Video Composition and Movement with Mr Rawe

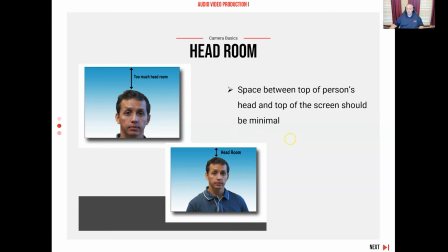[24:47]
On our cameras here, you can do a couple of things in the studio. Our cameras are on pedestals, so you can actually pedestal up, pedestal down, or you could also loosen the tripod and you could do a tilt to give you more or less headroom.
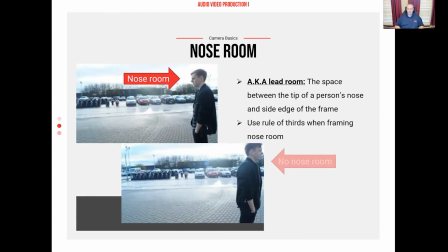[25:04]
All right, the next one is Noseroom. So you have a character that is speaking, and let's say you did put them in rule of thirds. This isn't quite rule of thirds. This guy's getting cut off a little on frame. But you notice when he speaks at the top picture, he's got plenty of nose room. Plenty of room from the tip of his nose over to the edge of the frame.
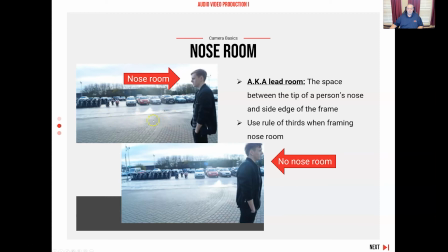[25:24]
And maybe there's something happening out here, but there's room for stuff to develop here. This shot is bizarre. There is no nose room at all. Looking off frame, it's like, what's the point of this? The only reason I can see doing a shot like this is maybe he's ignoring his girlfriend over here. I'm not talking to you, and turns around and looks the other way.
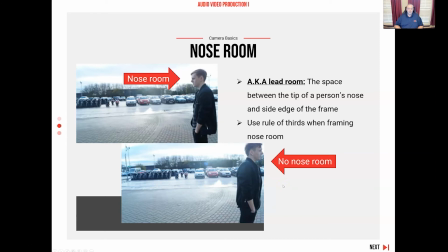[25:42]
Students have trouble with this all the time. They'll shoot interviews and they will put the subject way over here facing off screen. Don't do that. Put them in rule of thirds. So if we drew our tic-tac-toe board here, it'd be somewhere in this area here, but have them facing this direction so that they're actually looking to the left.
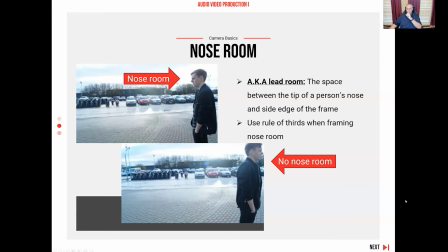[26:01]
So plenty of nose room. So nose room is the distance between your nose and the edge of the screen. Okay, you want sufficient nose room to be able to do that.
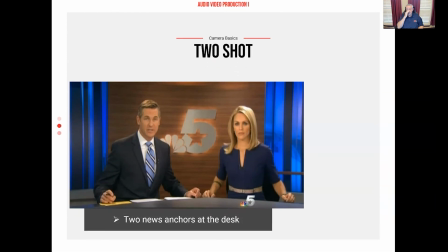[26:09]
It's also called lead room as well. All right, let's look broadcast, how we put people in a shot. This could also be film, but here we happen to have two NBC5 news anchors. Two people at the desk, we call it a two-shot. Really difficult, right? Two people are in the shot.
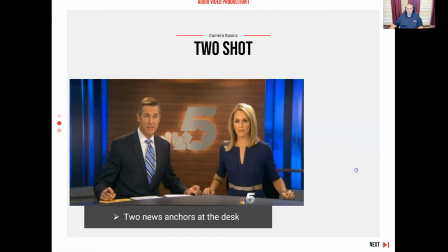[26:25]
All right, I'm about to blow your mind because I'm going to show you a three-shot. Crazy, right?
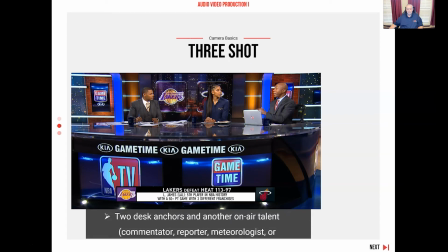[26:31]
There's a three-shot. This one happens to be NBA TV. They're probably analyzing, it looks like the Lakers and the Heat. They had their two main anchors there, and then probably an analyst, a commentator. In news, this could be, these are the two main anchors, and maybe the weather or the
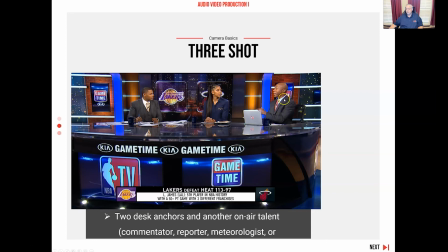[26:50]
meteorologist comes over, or a reporter comes over, or the sports anchor comes over. Or there could just be three anchors at the desk too. Usually two people are going to guide the discussion, or one person's going to guide the discussion, and then they're going to have guests.
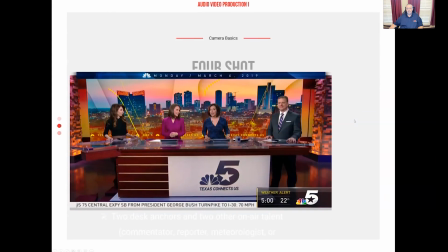[27:04]
So let's blow your mind again. Here is a four-shot, four people in frame.
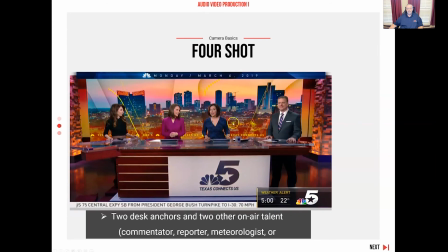[27:09]
Again, you had your two main anchors here. This happens to be your meteorologist over here. Could be sports. I don't remember what he is. Miss Freeman's going to get mad at me because she worked at NBC5 and she knows all these people's names.
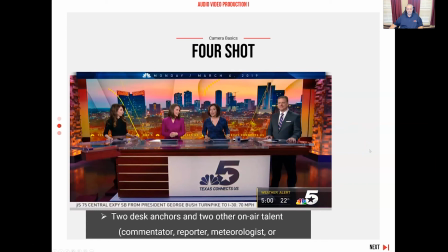[27:24]
I don't, because I don't always watch NBC5. I channel surf and look at a lot of other different ones. But there you can see a four-shot. So you got a two-shot, got a three-shot, you got a four-shot. We keep going with that if we put more people in frame.
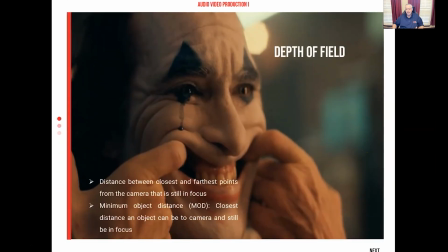[27:37]
All right, let's change course here of how a lens can help us create some really dramatic or really cool looking effects. What I want you to notice, this technique here is called depth of field. It is created using what is known as your aperture.
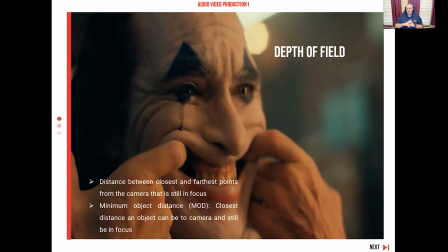[27:56]
We're not going to go into that in this video, but basically in the camera there is a hole in the camera that lets light into the sensor. It can be a really small hole or it can be a really big hole. By doing that, you're actually going to change your depth of field, or what is known as your aperture.
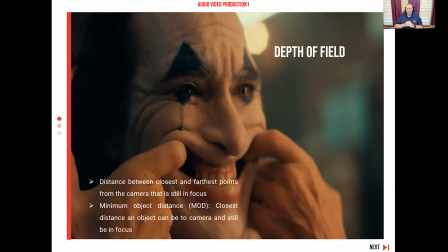[28:14]
So what you're noticing here in this scene from Joker, and I'm going to give this away because it's on a slide coming up, but you're going to notice that the Joker is in focus. By the way, is this a close-up or an extreme close-up?
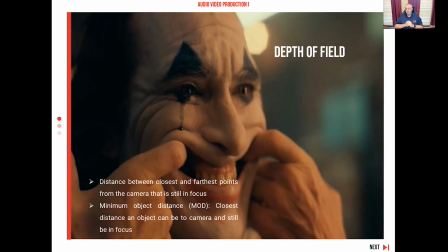[28:28]
I would call this a close-up. Some might argue it's extreme, but I would want to go in tighter for this to be an extreme close-up. But you're going to notice that the background is completely blurry. So what's in focus here is the subject, is the character, is the item they want you to see, and the background is blurry, okay?
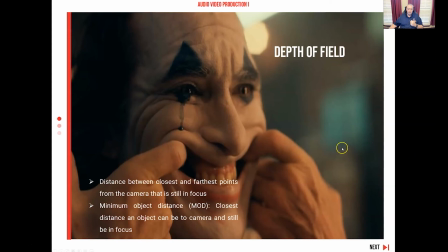[28:45]
So depth of field lets us change between those two. It's basically a distance thing.
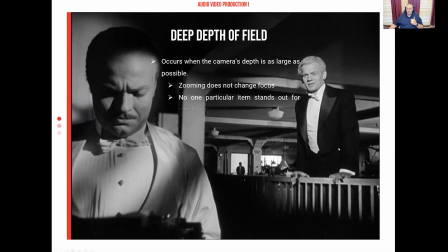[28:50]
So let's look here in this one right here. This is a deep depth of field.